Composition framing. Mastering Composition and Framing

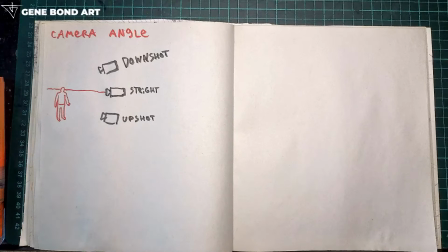54:55 It's just like upshot. When we show character from below, it's more like a powerful.
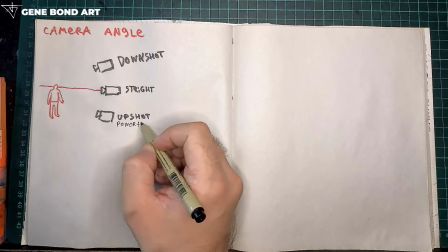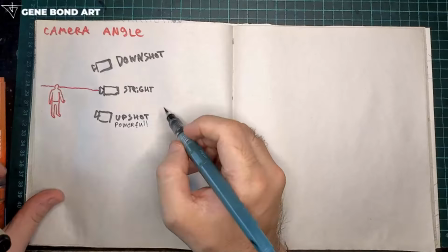55:09 So character look like a main character, you know, or like capable.
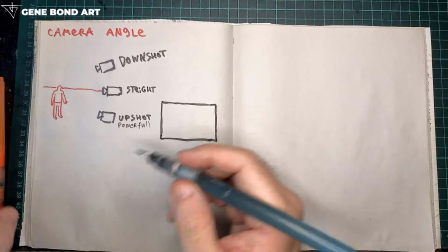55:22 So
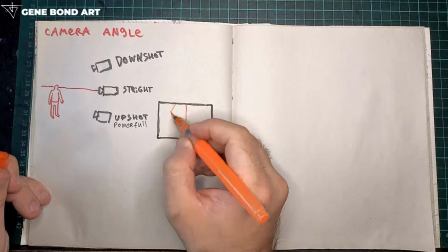55:25 we will have like y-axis conversion vertically.
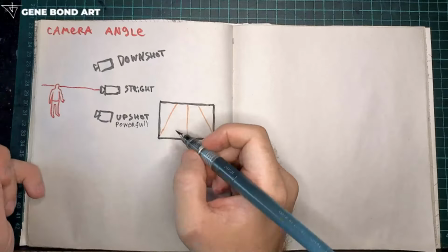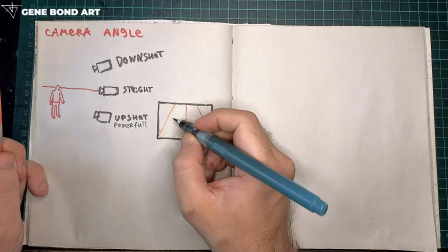55:37 character.
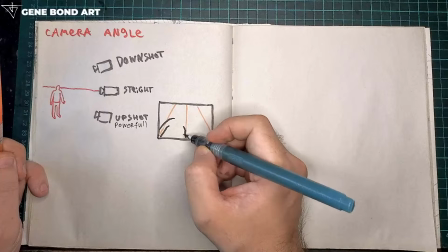55:41 It's like feels monumental.
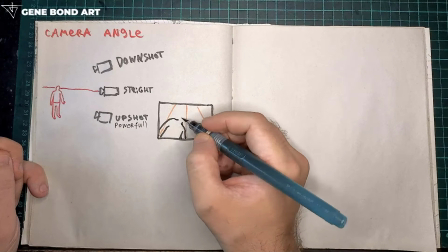55:44 So even when you make it slightly, still it will have this kind of effect to show like
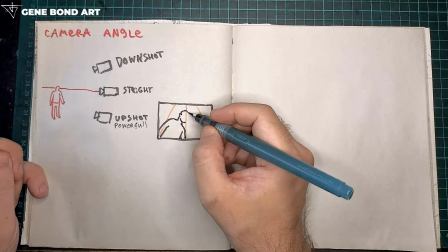55:56 character in control. Maybe he's a leader.
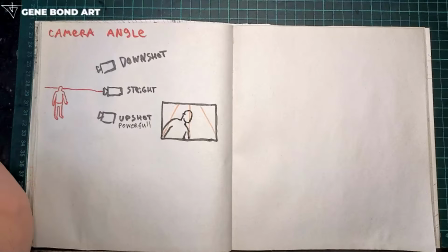56:02 If you have like a group of characters, so you show one of character with these other characters from up and down, so you kind of establish his domination.
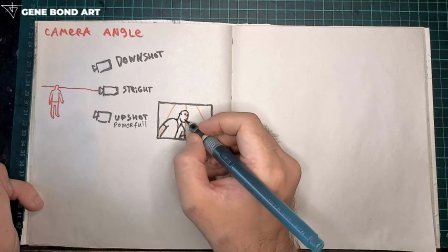56:21 So and often we see in the movies like they show main character from this down shot, like James Bond,
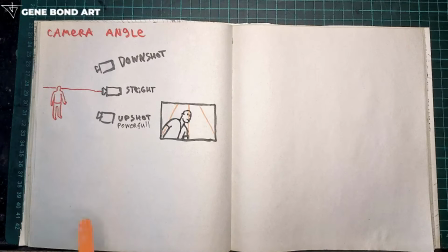56:30 Mission Impossible,
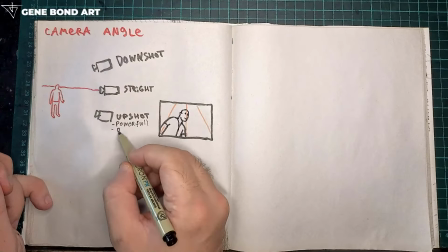56:34 powerful, dominating, or danger. So if it's like
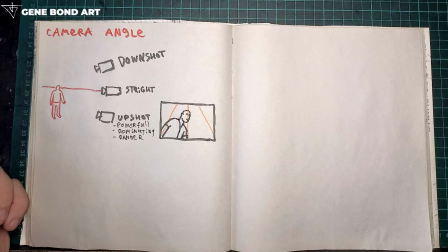56:48 enemy, like in adversary, right? So you want to show this adversary is danger and also like very powerful.
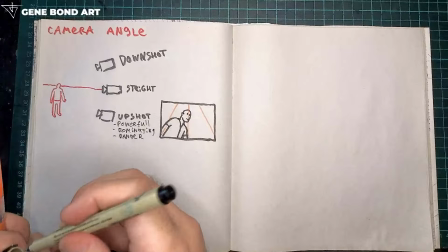56:59 So you also show him from bottom. So maybe also
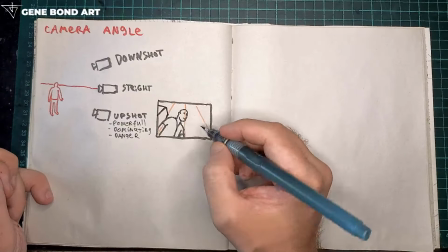57:09 buildings here.
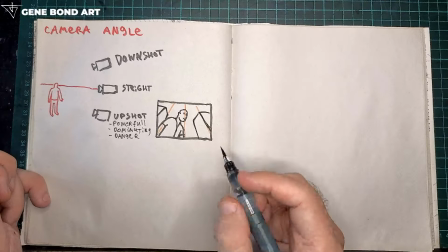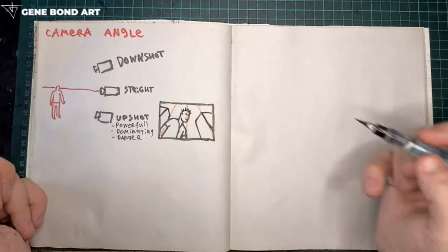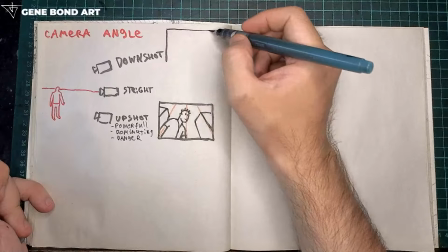57:25 And when we have down shot, yeah, it's kind of like opposite.
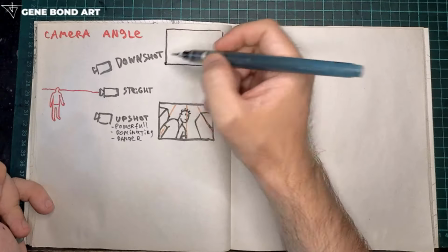57:31 So it's weak or
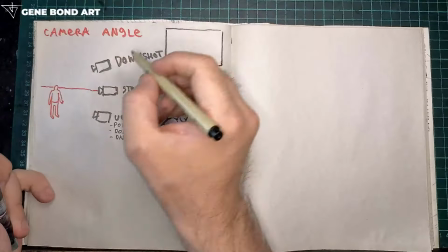57:36 dependent. So weak,
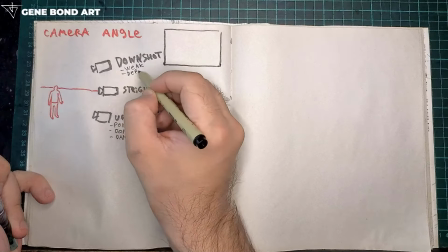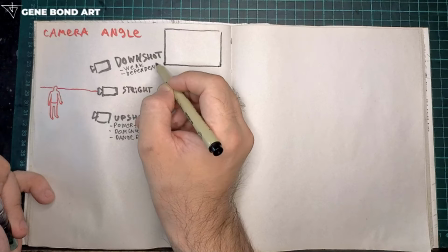57:48 dependent, dependent. I hope it's E here.
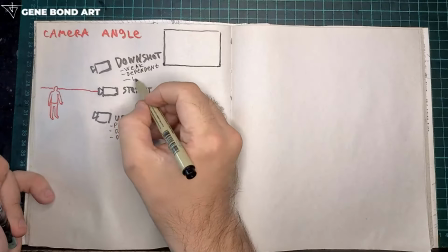57:53 Or lost, you know. So it's kind of anyways like about weak, powerful upshot, downshot is weak.
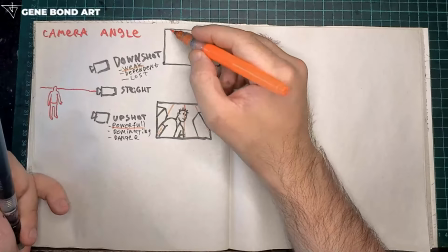58:07 So, and now we have like y-axis converging downwards.
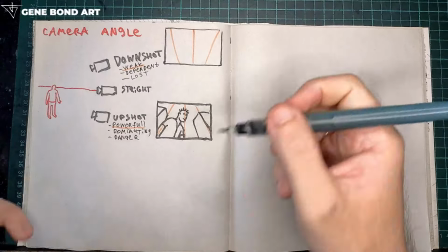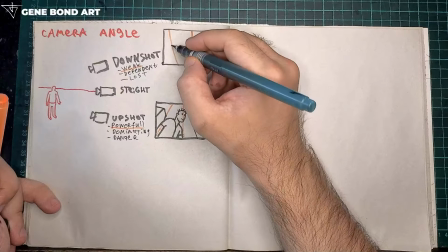58:17 So let's say same character. So, and there is a lot of
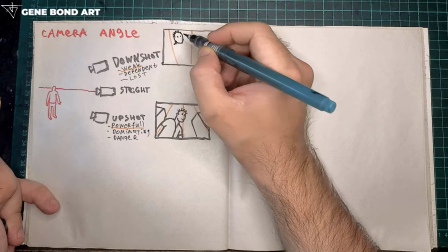58:30 creative
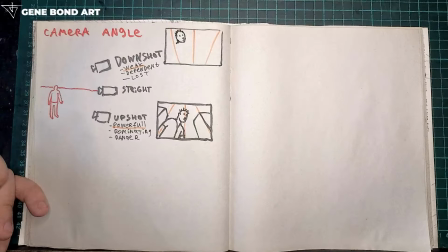58:35 use to this like very simple principle. So you can show like Katsuhiro Otoma in Akira, for example.